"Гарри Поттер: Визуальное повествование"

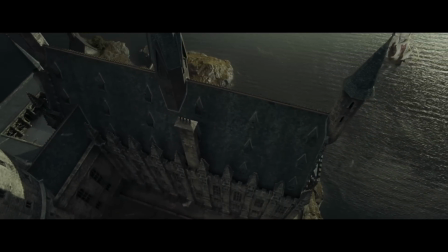[12:19]
В итоге привычная после трёх фильмов франшизы плавность камеры осталась лишь на общих пейзажных планах,
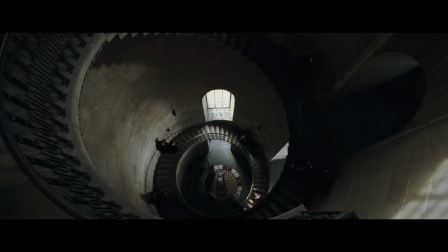[12:24]
а композиционные решения вроде центрирования, спирали и смещения так и вовсе радуют глаз всё реже.
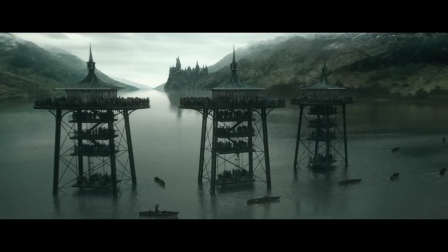[12:30]
И это даже несмотря на конкретную цель главного героя выиграть турнир и разобраться в происходящем.
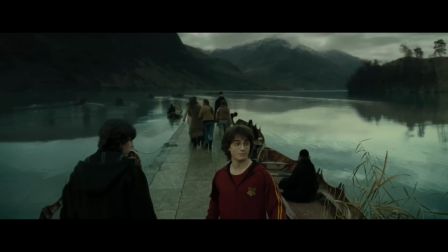[12:35]
А ведь чаще всего именно центрирование и равновесие в кадре подчёркивают конкретные намерения и цели героев.
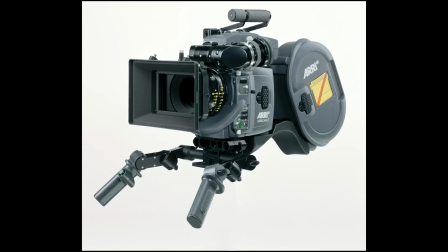[12:41]
Картина была вновь снята на плёнку от Кодак, а в съёмках снова использовались камеры от Арии, такие как Ари Кам ЛТ, Ари Кам СТ и Ари Флекс 435.
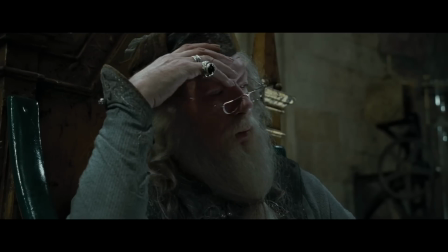[12:50]
И тем не менее, мне нравится четвёртая часть, хоть и куда меньше как её предшественников, так и тех фильмов, что идут дальше.
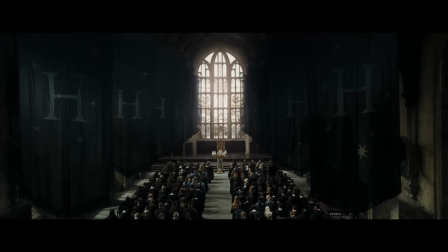[12:58]
Но, как ни странно, пятая часть франшизы в плане визуальных решений снова делает всё правильно, и, кстати говоря, местами даже более чем.
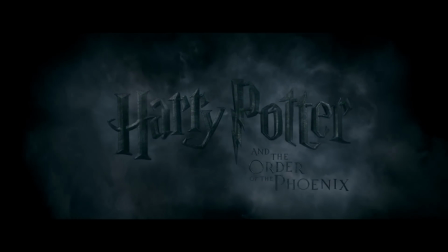[13:14]
Гарри Поттер и Орден Феникса Картина 2007 года от режиссёра Дэвида Йетца,
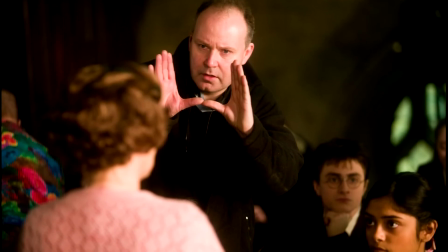[13:21]
который впоследствии снимал и остальные фильмы серии вплоть до восьмой части, как ни странно вернулась в определённом смысле к истокам.
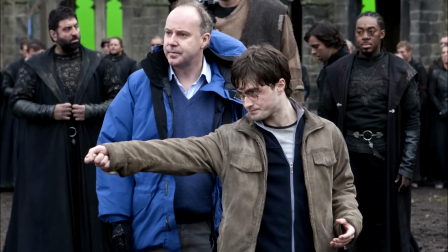[13:27]
И сейчас я имею в виду, разумеется, визуальную часть и работу с камерой.
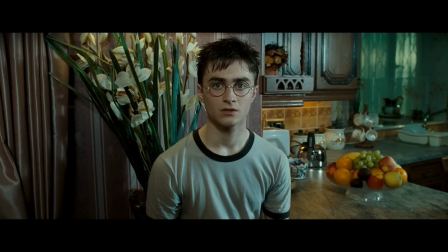[13:32]
Первое, что фильм вернул, это обилие красок, что позволило куда сильнее разнообразить работу с фонами и объектами в кадре, что, кстати говоря, работало как надо практически везде.
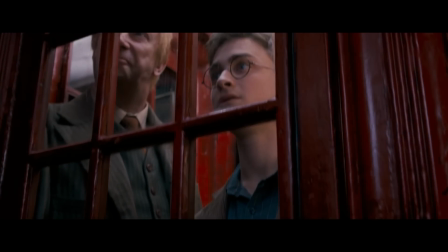[13:41]
И очень хорошо, что вернули краски, потому как в фильме снова появился элемент открытия магического мира.
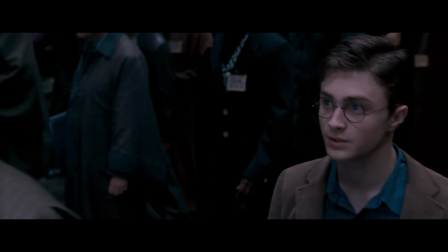[13:46]
И для того, чтобы зритель тоже смог сделать для себя это открытие, в очередной раз используется широкий угол съёмки и перспектива.
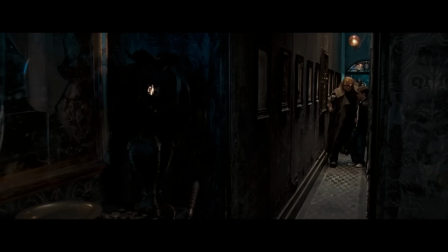[13:53]
Вернулось и очень явное центрирование, а также смещение с явным использованием интерьера в кадре.
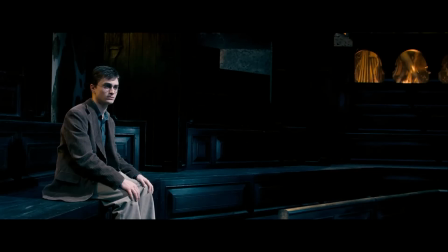[13:58]
Подобные помещения в панфокусе с явным акцентом на важные детали в кадре, при помощи композиции, как нельзя кстати.
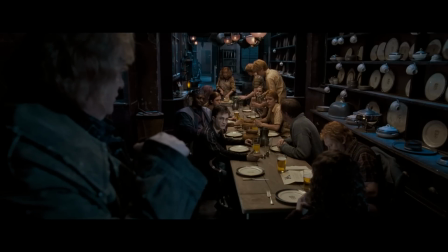[14:04]
Особенно интересны сцены в штабе Уордена Феникса, показывая необычность окружающего интерьера, при этом помещая важный объект в дальнюю часть кадра.
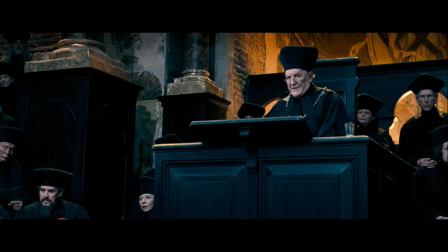[14:12]
В частности, самого Гарри, который оказывается в этом месте впервые. Композиционно кадры с интерьером почти всегда несколько смещены, визуально отделяя объекты в кадре от окружения.
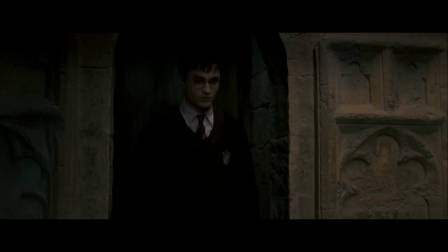[14:21]
Что отдельно стоит отметить, так это появление в фильме конкретного врага и возрастающее ощущение одиночества самого Гарри.
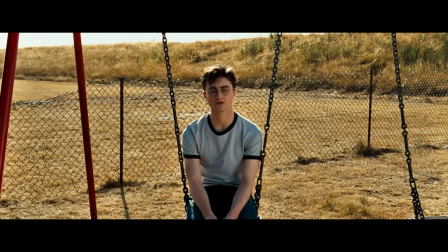[14:28]
И поэтому такие смещения в кадре и широкоугольная оптика в подобных сценах очень явно передают эту идею.
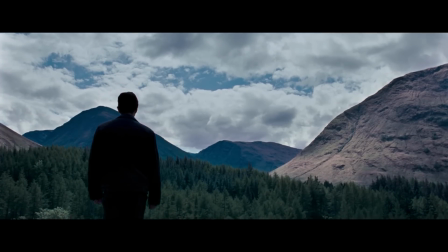[14:33]
А сами планы стали несколько длиннее, удерживая кадры ещё чуть-чуть дольше обычного.
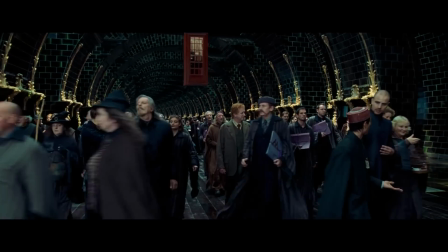[14:38]
Использование общих планов и широкоугольной оптики, разумеется, означает обильное использование плановости и проработки фонов, с чем, кстати, как мне кажется, пятая часть справляется отлично.
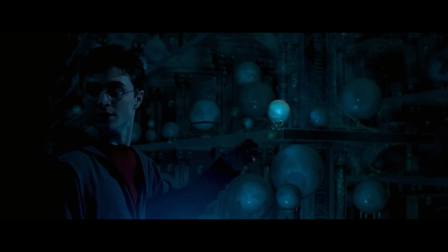[14:47]
И да, опять-таки, подобные сцены весьма плавные или вовсе статичные. Что интересно, так это очередное и очень явное использование ручной камеры.
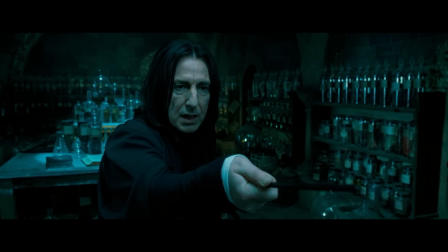[14:55]
И пятая часть, так же как и её предшественница, не стесняется использования подобного типа камеры, ведь здесь она используется именно там, где необходимо.
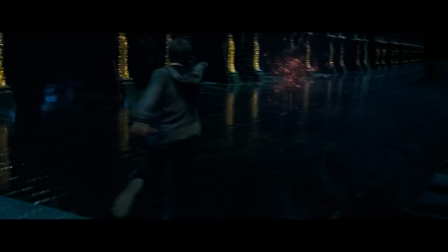[15:02]
Действия в фильме не так много, однако все подобные сцены были поставлены весьма изобретательно.
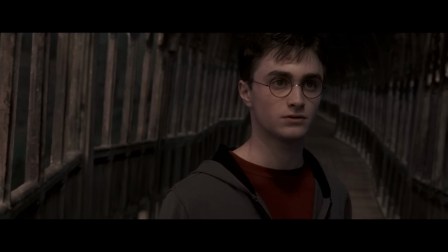[15:07]
Ну и вот вам ещё немного отличного равновесия в кадре, направляющих линий, плановость плюс перспектива, и немного обрамления.
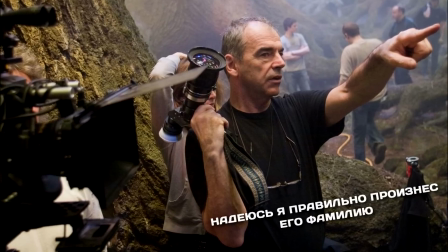[15:17]
Оператором фильма стал Славомир Идзиак, как известно сейчас по таким фильмам, как «Король Артур», «Чёрный ястреб» и «Гаттака».
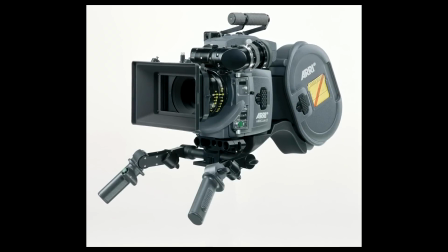[15:23]
А во время съёмок были использованы камеры Ари Флекс и Ари Кам.
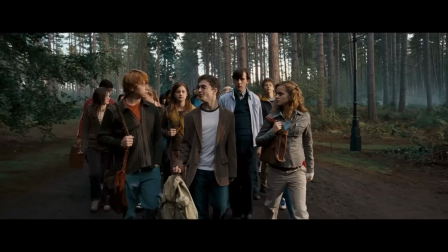[15:27]
Как мне кажется, несмотря на некоторое возвращение к истокам, пятый фильм также внёс и некоторое количество реализма, что, по моему мнению, стилистически только пошло на пользу.
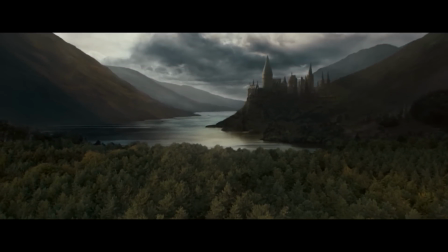[15:35]
Однако шестая часть идёт ещё дальше, глубже, и, на мой взгляд, от этого действия становится только в разы интереснее.
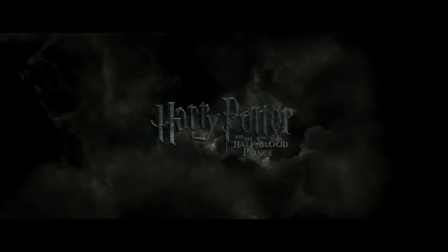[15:50]
Гарри Поттер и Принц Полукровка
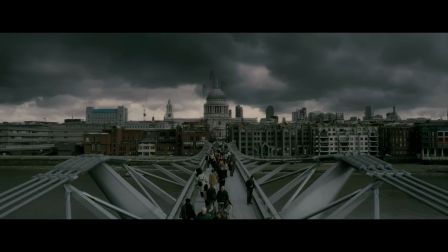[15:55]
Картина 2009 года, признаться, меня в своё время не сильно впечатлила, и лишь с повторным пересмотром я наконец-таки осознал, в чём прелесть этого фильма.
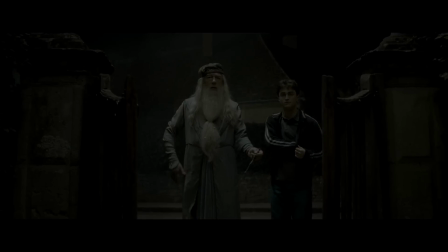[16:03]
Возможно, вы удивитесь, однако визуальное повествование в шестой части франшизы – одно из самых интересных и в некотором смысле недооценённых.
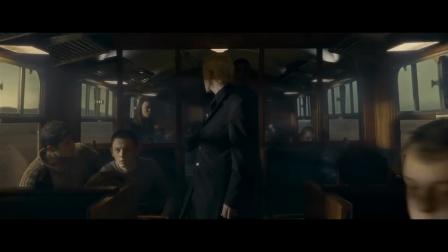[16:11]
Дело в том, что связь сюжетной фабулы и визуальной части здесь по силе очень похожа с узником Аскабана,
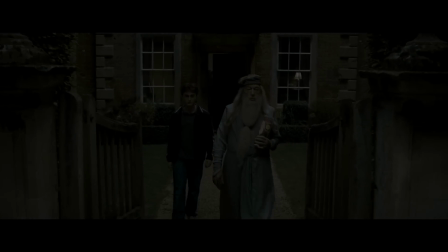[16:16]
потому как шестой фильм ставит перед главными персонажами новую прямую цель – уничтожение кресторажей Тёмного Лорда.
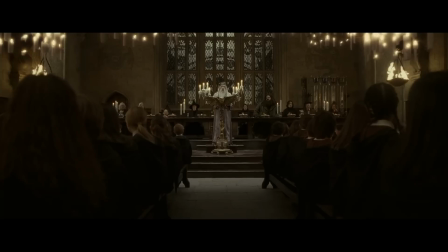[16:22]
Из-за этого фильм просто доверху наполнен равновесием и центрированием.